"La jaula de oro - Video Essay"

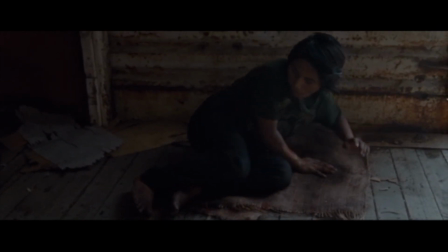(8:12)
the music serves as the glue that ties all the visual and thematic elements together
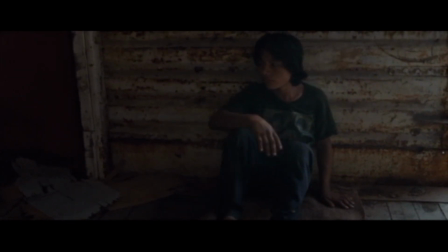(8:16)
it is a melancholic theme that makes the pain the struggle and the faint glimmer
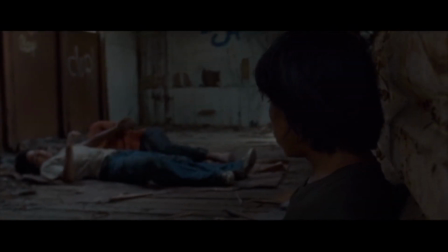(8:22)
of hope painfully obvious as it should in these moments there is no place for trickery as it would steal from the impact of the
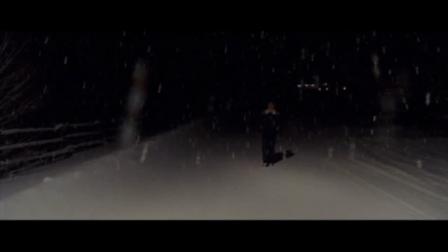(8:32)
film's overall message and by doing so it would be untruthful and disrespectful to
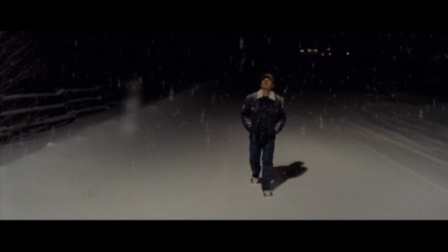(8:37)
the tithe of real migrants who have made and continue to make this journey or similar journeys.
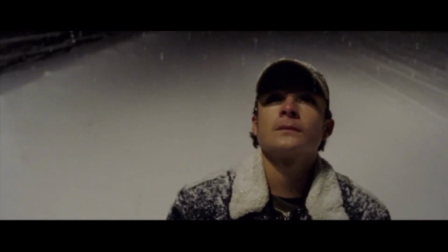(8:45)
As the music fades in and the sound design fades out it is impossible to hide from the reality that is.
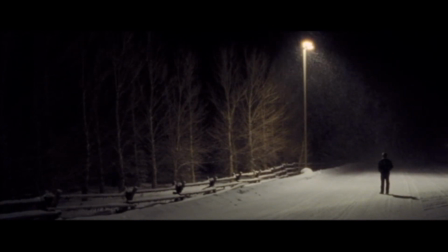(8:51)
A reality that is based on vague dreams of a better life and on helplessness in the given situation.
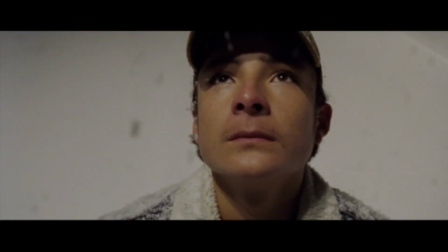At the end of the film, as Juan walks home in the snow from his miserable job at an undefined location in the United States, he pauses by a streetlight to look up at the falling snow from the sky. The same returning shot of snow appears, but this time from Juan's perspective. He finally sees what Chouk was dreaming about, but instead of a hopeful dream, it is now a harsh reality. The same musical theme that the viewer has come to expect returns, but this time, it is not allowed to finish. As the screen fades to black, the fantasy is broken, and the viewer is left to ponder on the reality of the situation.
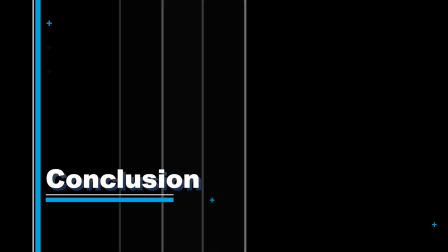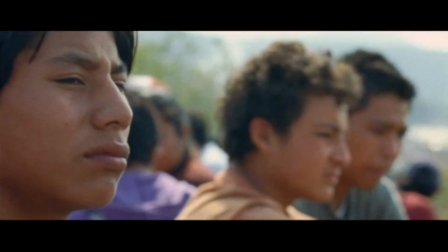(10:13)
For a film that tackles such a complex problem with no easy solution, La Jaula de Oro is incredibly easy to understand.
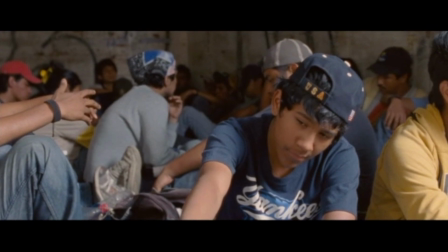(10:22)
And that's because it does not pretend to have the solutions to the problems it presents.
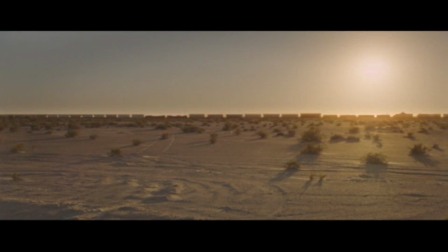(10:31)
Instead, the film lays out what is known as a reality for the thousands of migrants with masterful clarity for a wide audience to understand.
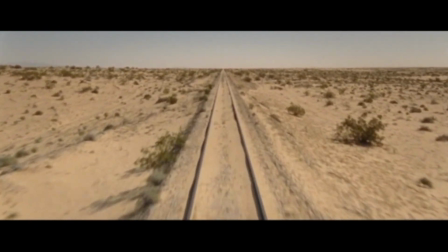(10:41)
It does so by using surreal moments to highlight the fantasy that many of these migrants cling on to during their perilous journey away from home.
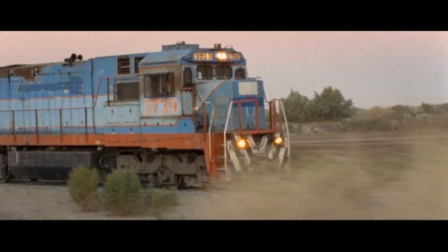(10:50)
A fantasy that is not born from ignorance, but rather from desperation and the helpless need to hold on to something
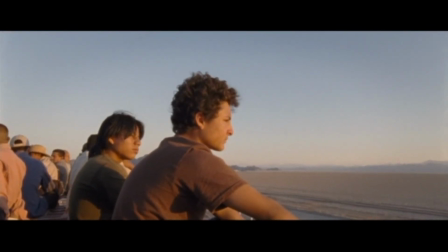(10:57)
that is above reality in order to justify leaving one prison for another.